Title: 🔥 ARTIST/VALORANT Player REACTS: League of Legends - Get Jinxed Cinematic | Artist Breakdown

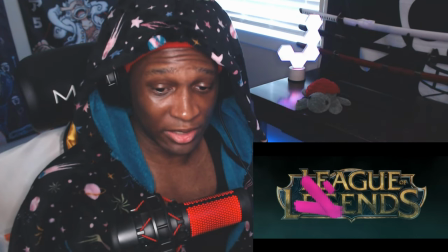so it's so crazy how much inspiration in this like went into arcane i think the best thing about this is it's just purely a character
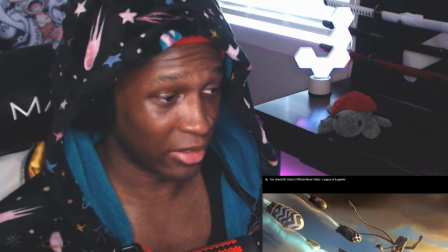piece it just perfectly describes jinx even if you don't listen to the lyrics like visually look at this first shot she's riding a missile i said the glove
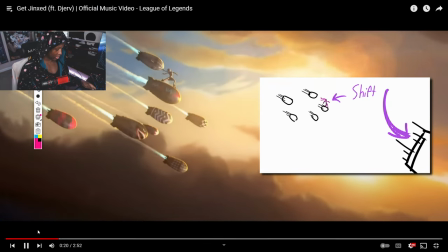the glove is coming on the shot is already crazy like this is how we start out i like how the background focuses it makes you like
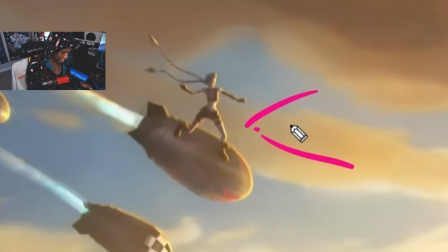it makes you sit there like wait a minute hold on wait this is a person hello when it comes to music and animation i really like the
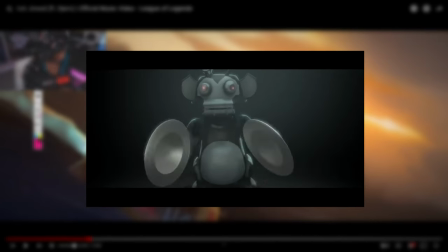smallest thing like if you put something in sync with the beat like i'm already in i'm already locked in when you start out you see
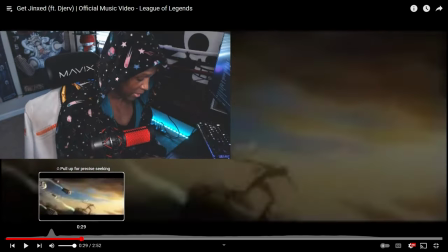you see her in the air and you're like wait where are these missiles going they pan out and it's like a whole this big nice city you're like
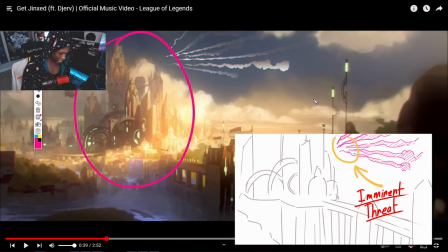wait a minute this is a villain are you just sending missiles at this place like what's going on this is a incredible establishing shot too i love how valorant
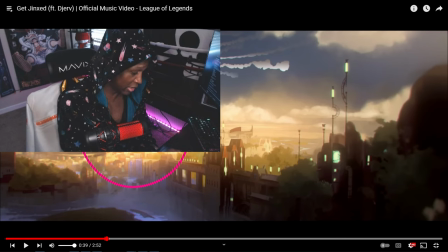cards look like this too like the battle pass cards and stuff they have this like almost painterly style it's like 2d 3d it looks
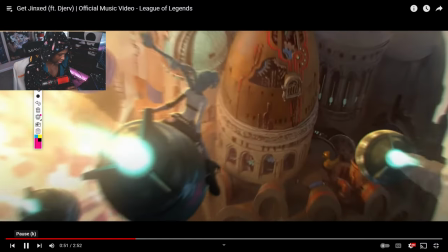like a painting whatever artists worked on this they clearly like love this character
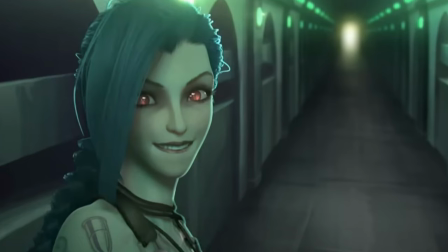jinx's furor crash out simulator he looks like she's genuinely having the time of her life just blowing shit up
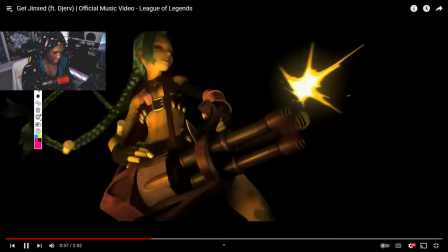oh the lighting is cool too how it gets closer to you she's over here tearing up bots in the valorant
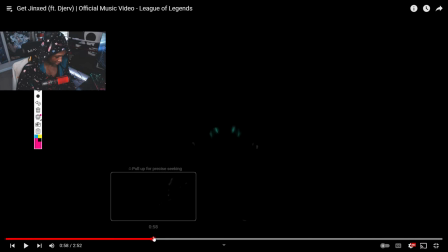range this right here is probably the highlight of the whole video for me i'm not gonna lie like her face is different with each flash it kind
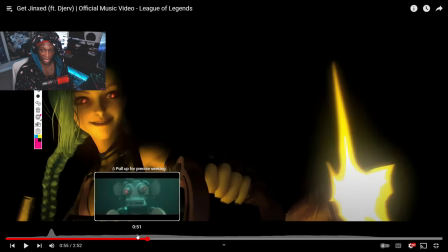of reminds me of the scene and and the batman he cuts out all the lights and they start blasting machine guns at him but also look at her faces here oh my hold on
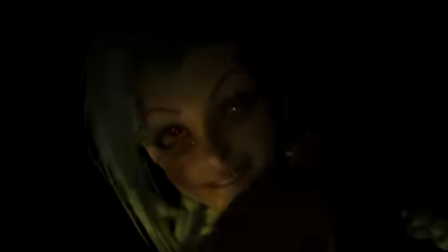look you're telling me that's not crash out she's
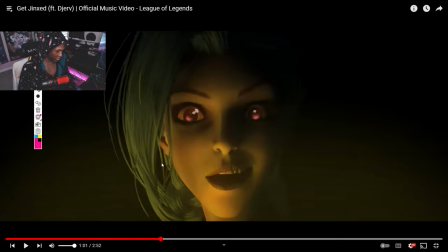full lip biting but then look at the facial expressions here it looks like the you know the the vince look man there's one of the there's a meme like this you know what i mean you see the craziest form of like awe and wonder blasting a machine gun the next flash is even more devious this face is insane
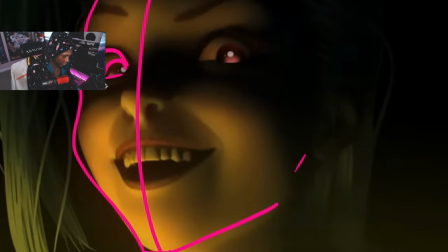it's like the perfect angle for it too you know what i mean and then like the the the way she's looking downward like this it just makes it feel like a
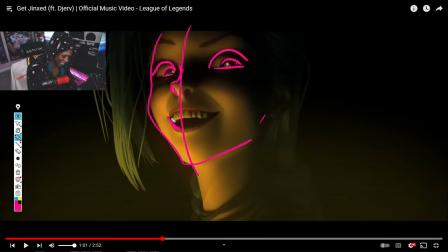devious person is in control of the situation you know what i mean you don't want to be anywhere near this bro these little facial expressions don't even have to be here this is a music video you could literally just not include this much characterization and it'll be fine oh my god she gets
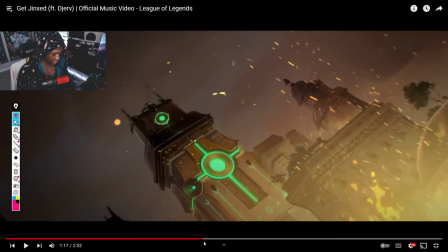progressively more terrifying as it goes it's something about like look how she's dancing with this with this like robot that she just murked what was the storyboarding
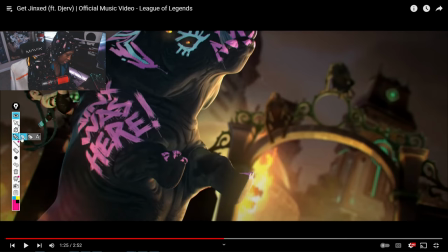process for this just just heard hitting a bronco on a rhino we talk about how how well they did like the paint trip effect on this
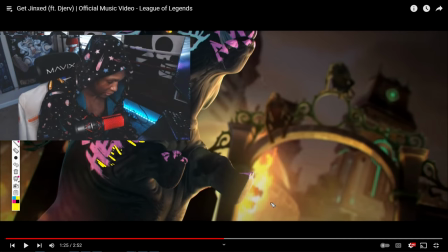it actually looks full painted on like the splash is coming down here first of all how does she even get this thing how has she even able to do that i never think about
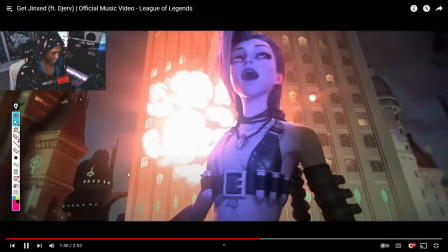what's around piltover look at this like this shot right here if you honestly needed one shot in this entire
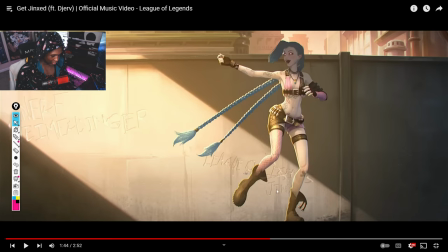thing to describe jinx is this league of legends she scratched out leg legends and put jinx nerfheimer dinghy even peep the character design her boots are almost styled like a gesture a jester what gesture jester jinx is a character that has no concept of boundaries like when you look at her here the
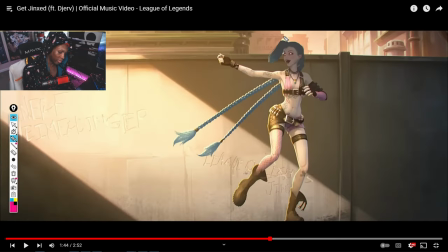first thing you notice is like she's damn near naked the way she wears her personality on her she doesn't care she's like wearing like one fishnet on top of it it's just straight artillery these gloves look tactical she literally looks like she just came from a rave and strapped on some bullets and
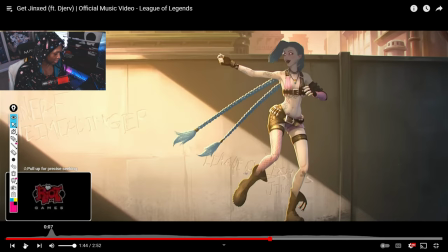that's pretty much exactly jinx's character she's designed like she has nothing to lose because she doesn't she's a pure crash out
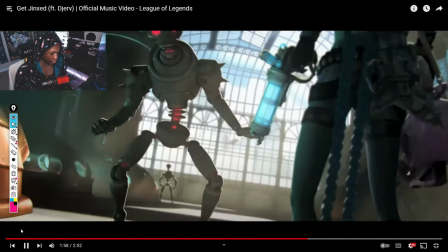at this point and it's like it's like she has almost no concept of danger too look at her gloves her gloves are different is that a sock it looks like she put
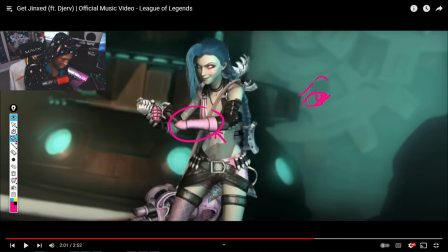a hole in one end of a sock wait she's she's like strapped up right now they leave a lot of whites in her eyes which is like classic way to to
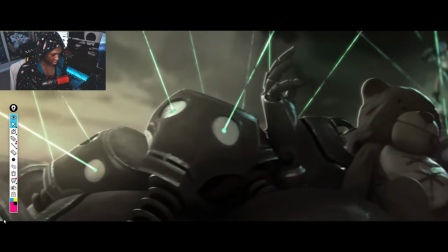make somebody look unhinged the eye color thing is also insane arcane watchers know it doesn't seem like that deep but the fact
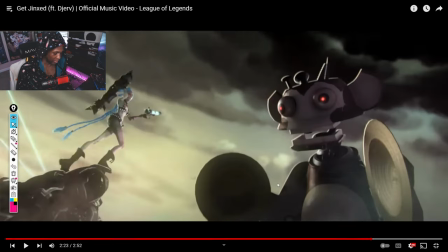that her toys are bombs i don't even i don't know if this is meant to be that deep but she's standing on a graveyard of toys